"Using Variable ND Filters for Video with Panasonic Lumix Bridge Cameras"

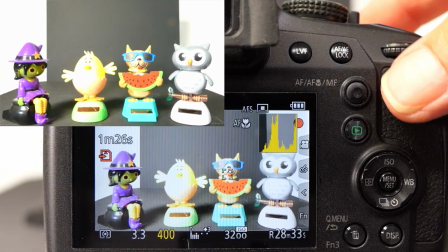So I've gone to ISO 3200 and to get the exposure right now I can change
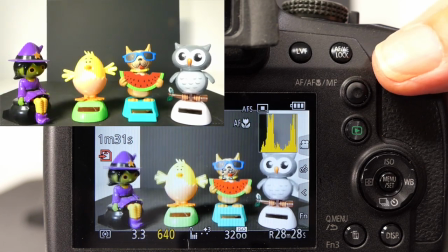my shutter speed so I need to go faster and again watching the histogram to make sure we keep the
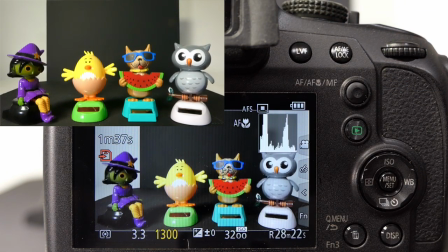highlights in control. So there we've got about a 1300th of a second so if you're looking at the amount of subject motion blur now this should be very little at all so it is very staccato the effect that you're seeing on the video.
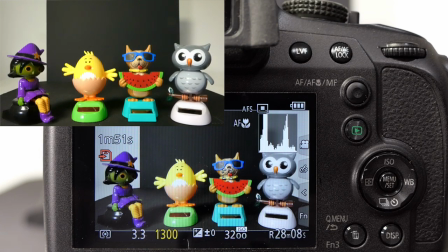Obviously there's going to be a little increase in noise because we've increased the ISO. I kept the aperture the same so the amount of depth of field stays the same.
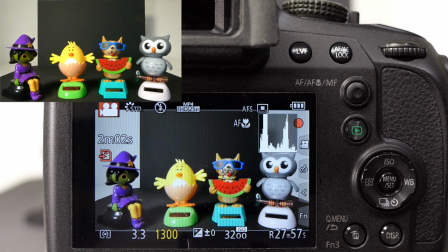So the reason we're reducing this shutter speed is to create a natural amount of subject motion blur. So I'm going to use the ISO first of all and I'm going to reduce that to a sensible value so we're not going to see too much noise.
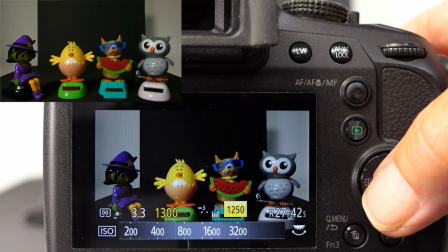So I'm going to bring the ISO back to about a thousand so
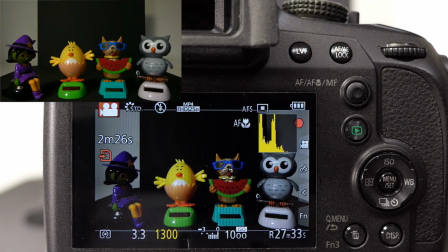we're there so back to a thousand my shutter speed is one thirteen hundredth so i'm going to reduce the shutter speed until
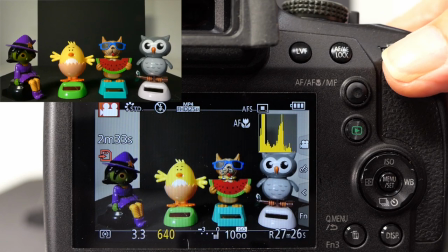my histogram is normal and it changes back to white
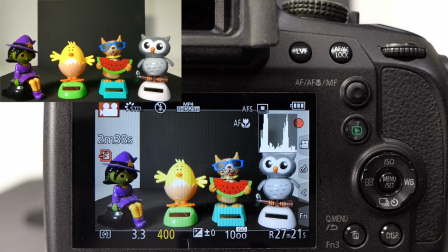so there the camera thinks that's the correct exposure so one four hundredth of a second again so let's put the shutter speed down to what should be twice the frame rate and that will give us the truly cinematic look and doing
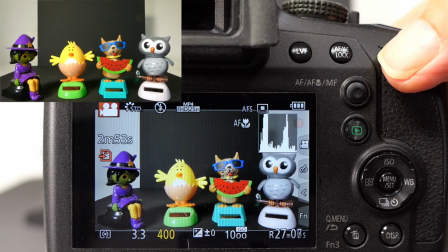so will overexpose so let me now change that shutter speed to 1 50th of a second so
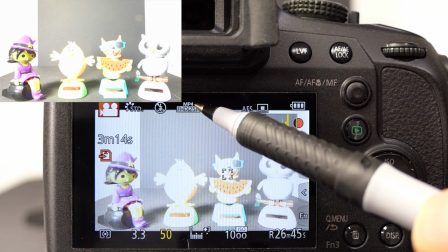I'm shooting at 1 50th of a second because my current frame rate is 25 frames per second in full HD so
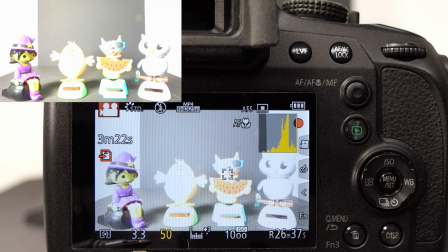if I want to get to keep the same depth of field then I'll leave the aperture alone and I will use the variable ND filter that I've got over the lens now this is an ND filter
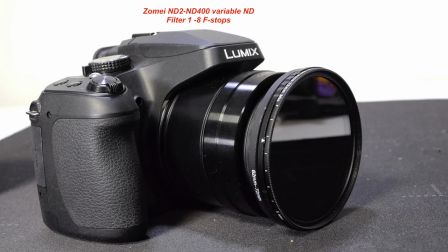which goes from ND2 to ND400 so I can attenuate
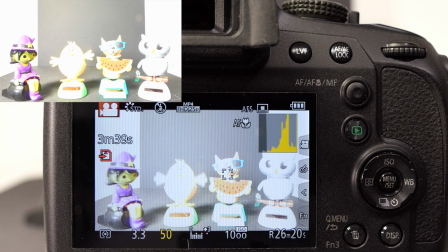the light from about one to five or six stops so I'm going to turn the ND from its minimum value and I'm going to
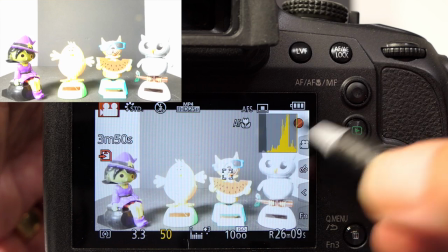increase it until we get the histogram back to the way it looked with the faster shutter speed so I'm now
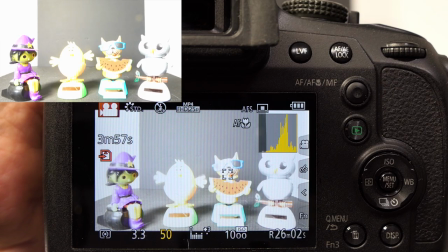starting to turn the filter to increase the amount of neutral density being applied to the lens bring
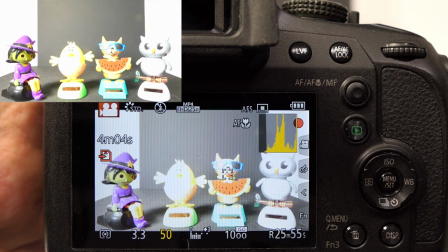back the histogram so you can see it and see the scene is starting to get a little bit darker
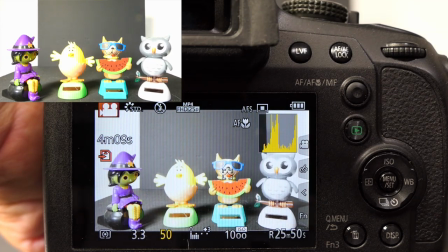histograms moving over to the left increasing
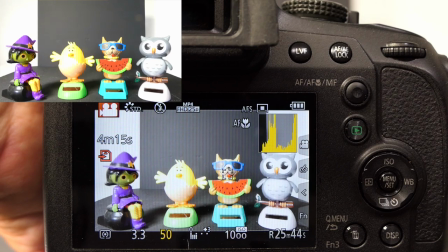the ND increasing the ND